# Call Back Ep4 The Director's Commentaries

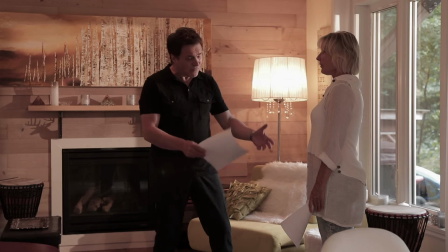417s
actor here now in the kitchen I've chosen to keep
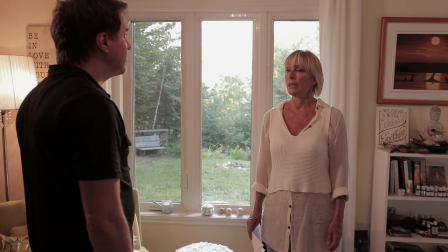423s
only the close-up shots I kept none of those wide shots because I thought it was serving
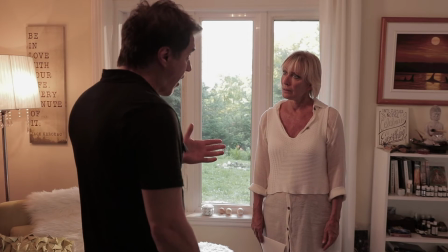429s
the scene better to be with us psychologically here I did completely the opposite I
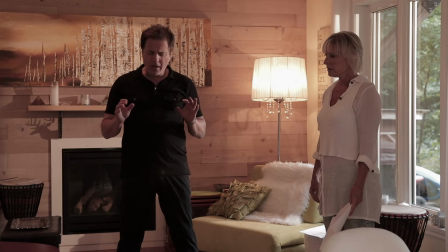436s
stayed in a wide shot American shot framing because it's a physical there's a lot of physicality in that scene here we wouldn't have seen all the gestures
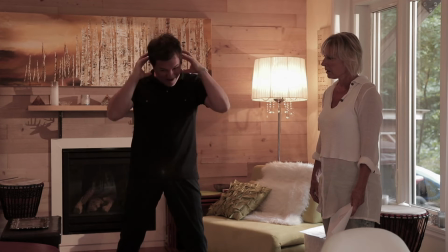447s
that my character is doing here have we been in the close-up shot it was
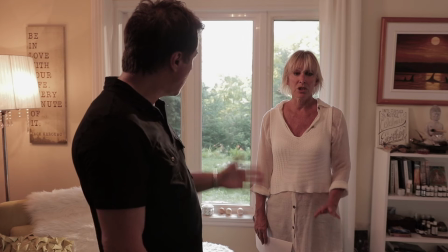453s
also an economy of time by not going in
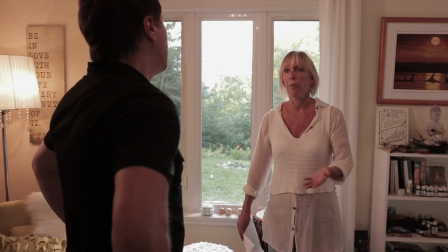458s
close-up shots I've also decided that it was better to stay in medium
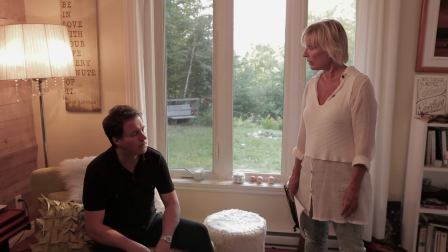463s
shots like that and here there's a little subtle nice camera movement from my cameraman
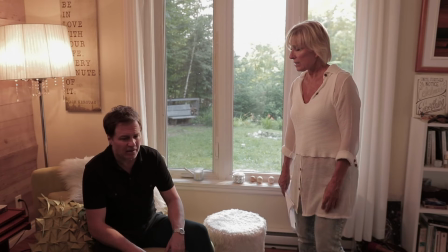470s
i also had to uh create a sun outside i put a fresnel outside the window here
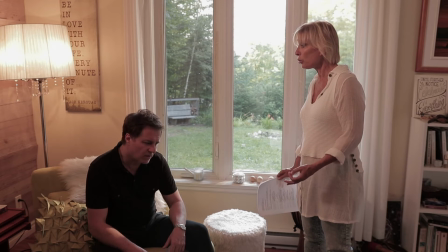478s
on top of the window hidden there with my cameraman he helped me and uh we had to simulate the sun because the
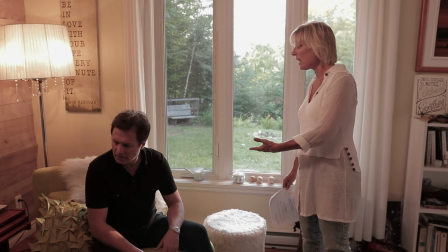486s
sun was in front of the house and we're in the back of the house and i wanted to have my character lit on the left cheek so
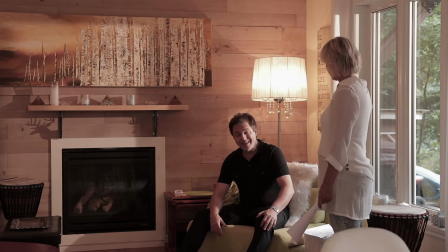497s
and take a look above the fireplace on the left there's a moose
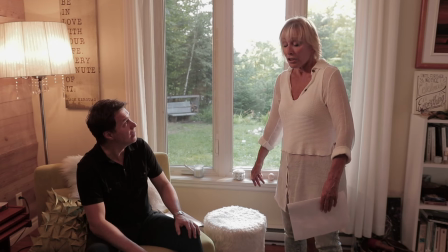503s
head there it's the it's the bracket that is holding the top of the
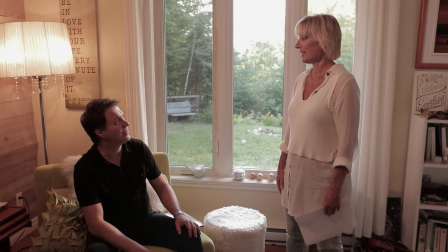508s
the fireplace I thought it was
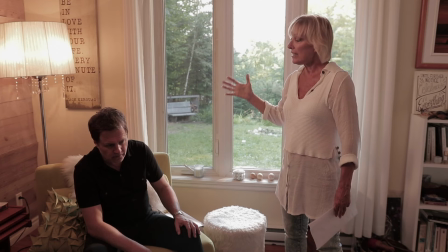513s
interesting the effect that he was creating so yeah this shot here
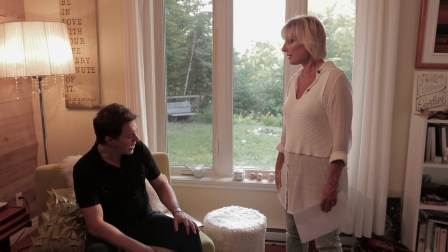518s
we were at the end of the day it took an entire day to shoot only the inside so instead of
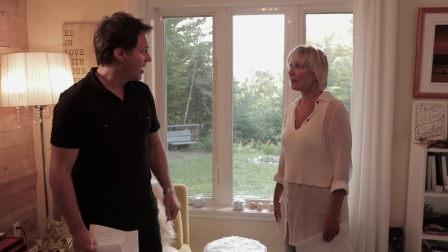523s
looking at the playbacks once I thought we had a good shot I said to my
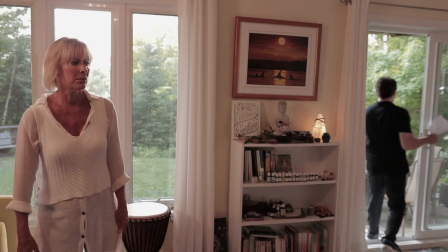528s
cameraman run it we'll do a lot of takes and I'll have some backups
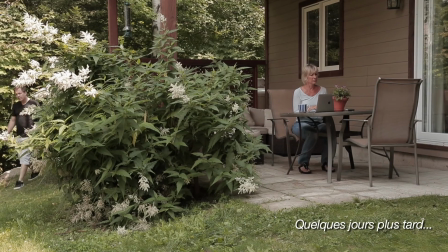533s
while editing so we opted to have more options than to be more
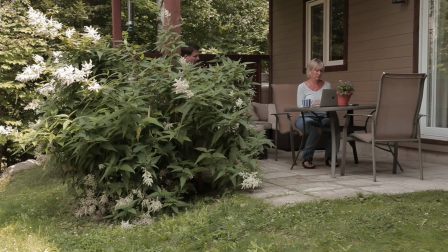539s
you know picky on the shots and
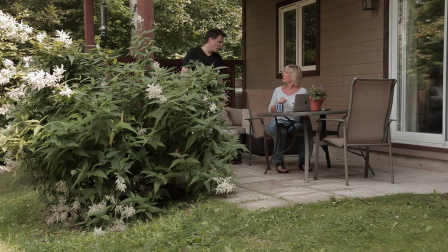545s
that's the outro so that's the uh ending of it so this episode is is better wrapped than the other one uh other ones so i like it pretty much i also like the expression of the face of my co-star here
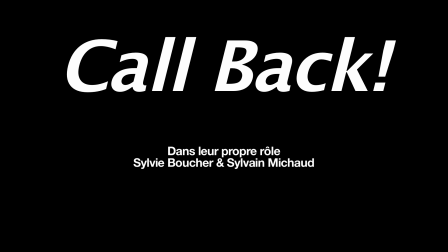558s
it's worth five bucks for sure so um yeah have i had the time to uh
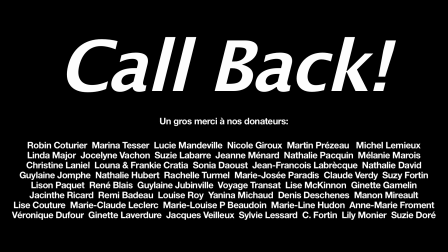566s
wrap all those all my episodes that way the production value would have been better
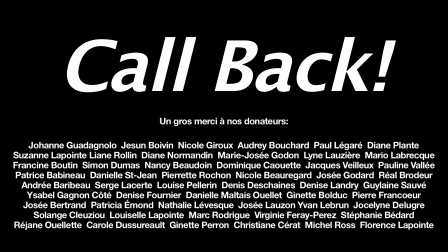572s
but um we didn't have time i was the only one who wanted to do it everybody in the team thought
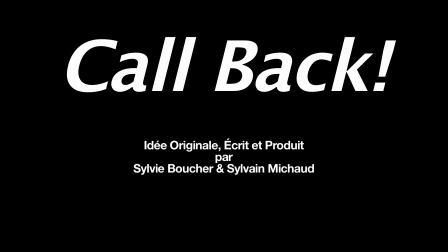578s
we should not do it because we don't have time so but i had all my time to do it but some of the people were not available as much as i was
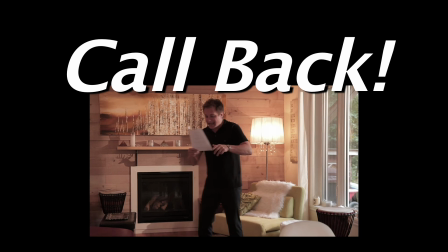587s
yeah uh so those are those dance steps that my co-star said do that more it's very rewarding and when you
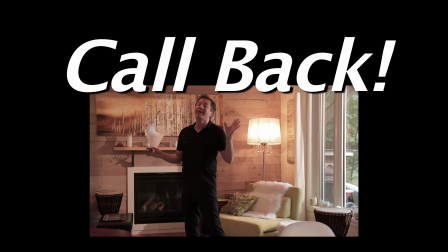596s
see her laugh she's really laughing
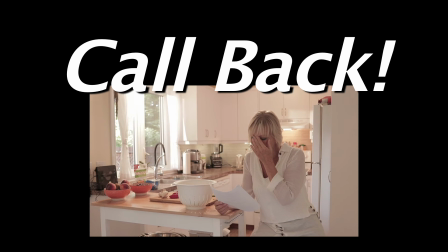598s
we started shooting her at first so uh every time i was doing something she had not seen them before so
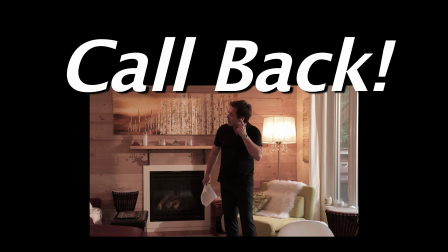605s
um there she was laughing a lot so uh those um well it was mainly reaction shots from her that i wanted so but sometimes she was laughing
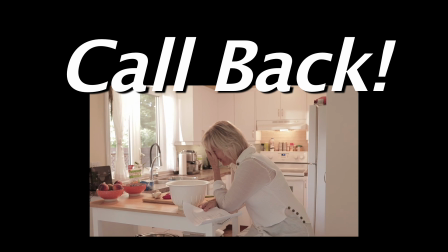614s
too much so i couldn't keep that in the final editing and when we moved the camera on my side while she
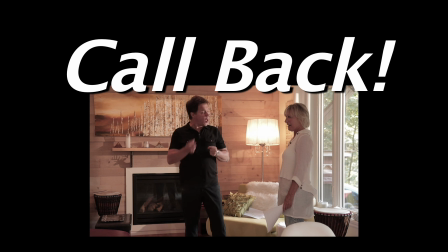623s
like i said she directed me i was well rehearsed and it was a little bit better and that shot here that thing i'm doing was her idea and she said do that
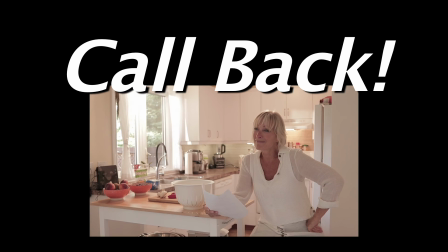631s
it's going to be funny and she was it was so funny that she started laughing so it ruins the take but
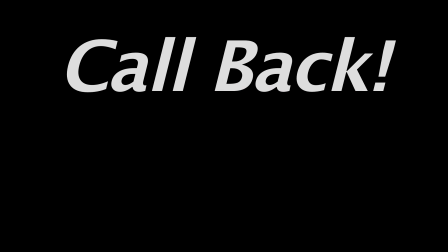638s
we had fun it's not to blame anything so two more episodes left see you in about a week from now for episode number five